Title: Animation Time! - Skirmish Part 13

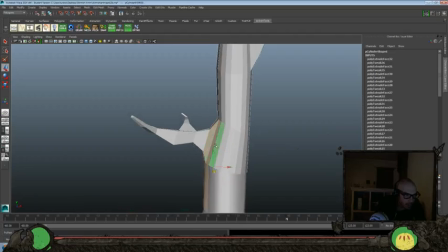Let's be careful that we don't break our geometry too much. It starts looking a little funky. So I want to blend these in together a little bit more.
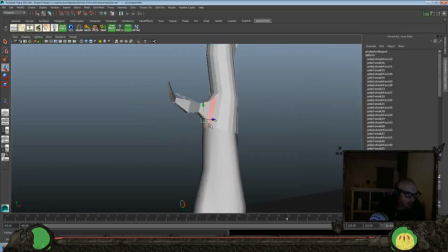Probably throw in another edge loop, but I'm trying to do this quick, so let's see.
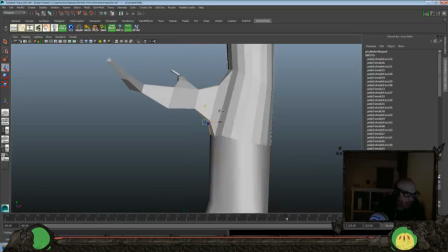Let's just maybe bring those down, rotate them a little bit.
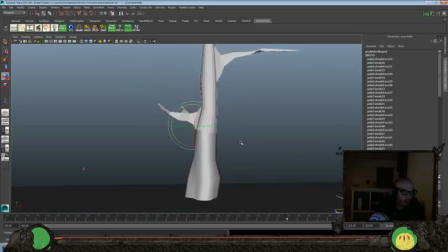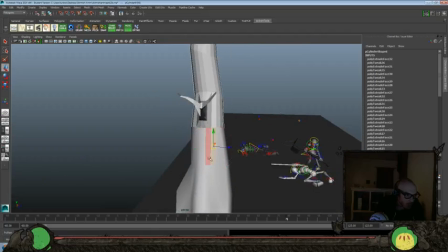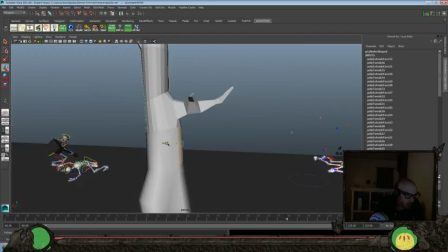Over.
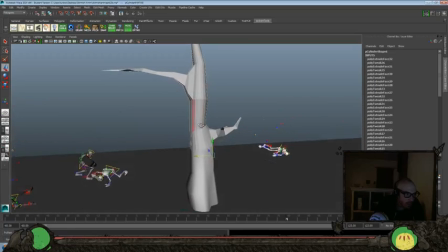Push all that over a little bit more. Tilt that just a little bit.
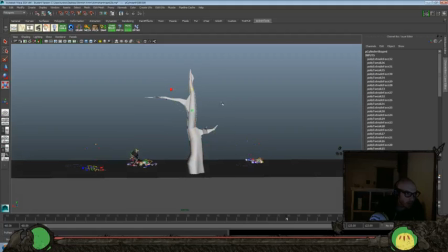Skinny that up a little bit more. And perhaps I can bring this down a little bit as well. Rotate it over.
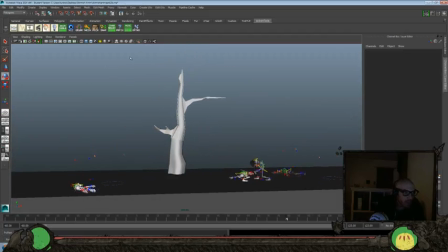That's going to break it too much, isn't it? Yeah. Okay. So let's also just grab all that and squish it a little bit more. Tilt it just a little bit.
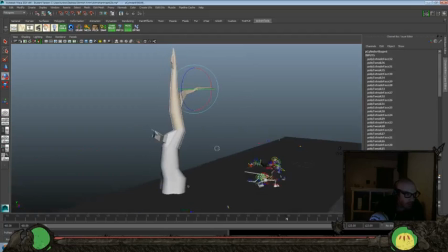And bring all that up and tilt that a little bit more. Let's go take a couple steps back.
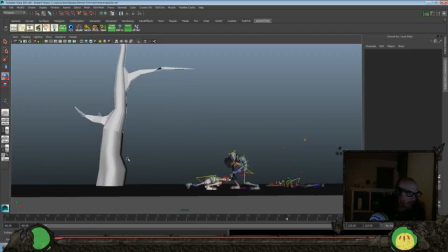Okay. So are we still going to be able to kind of get this in frame when we look at everything? Let's go to our, what camera were we, do we have some camera moves on? I think that was perspective 5 there.
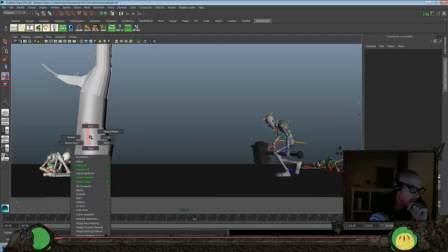So let's go to object mode.
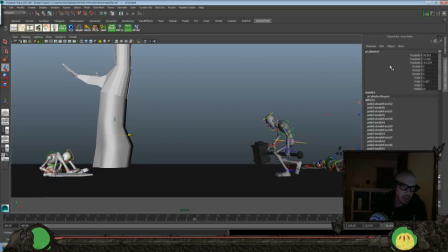Just want this to kind of be, so we can still get our good silhouettes, and take it and translate X and push that back a little bit. Let's see.
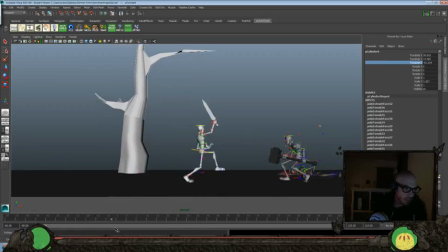Just so it kind of helps frame our shot a little bit more.
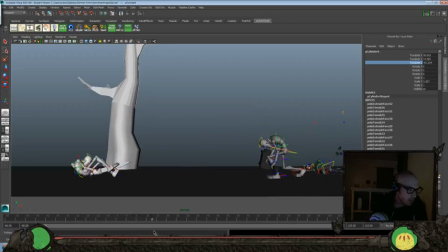So again, we're going to want to push this over here.
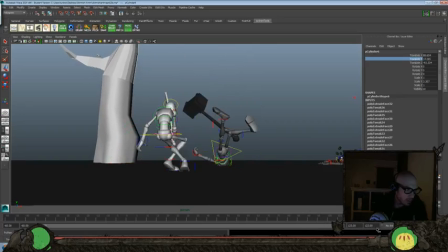Maybe a little bit further back. And a little bit more over.
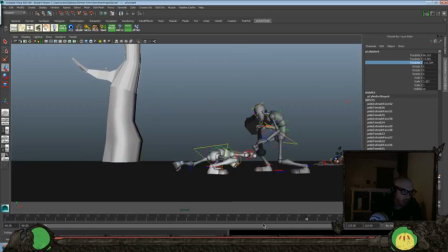Try and find that nice spot where it just frames everything.
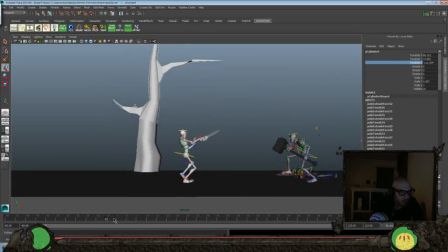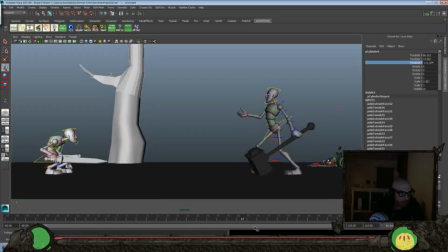Adds a little bit of interest to the background.
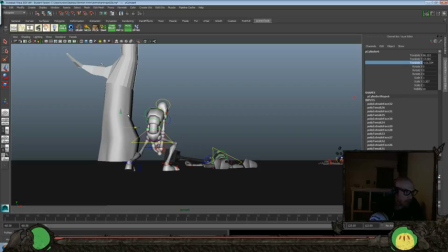Alright, and that's also smooth everything there a little bit more too. See if that worked better, or if we want to go back.
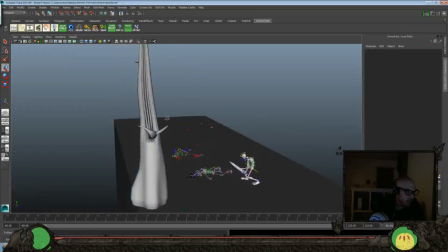Where were we at? No. Take a couple steps back.
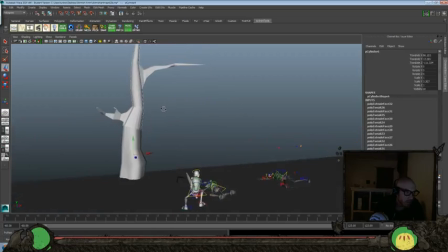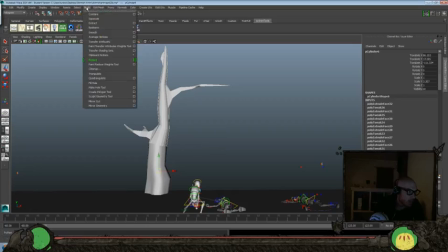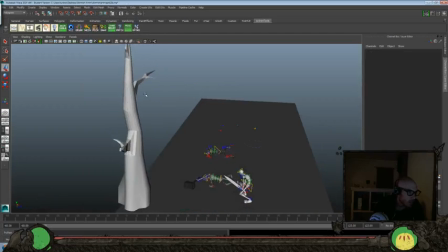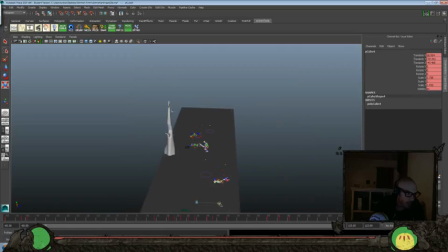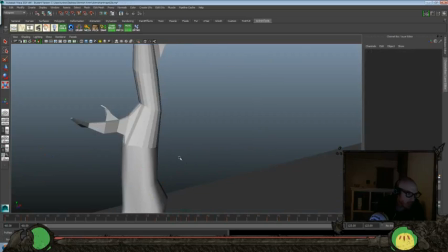is a little funky, but we'll go with that. If we just did
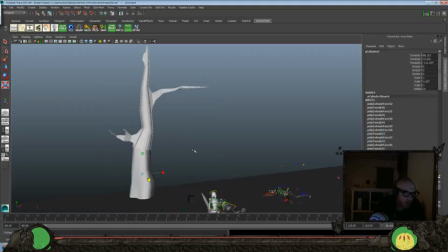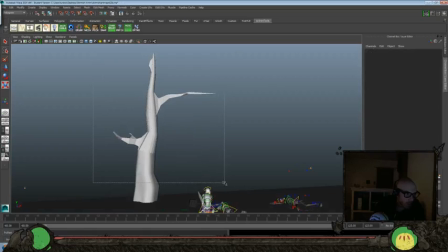this here.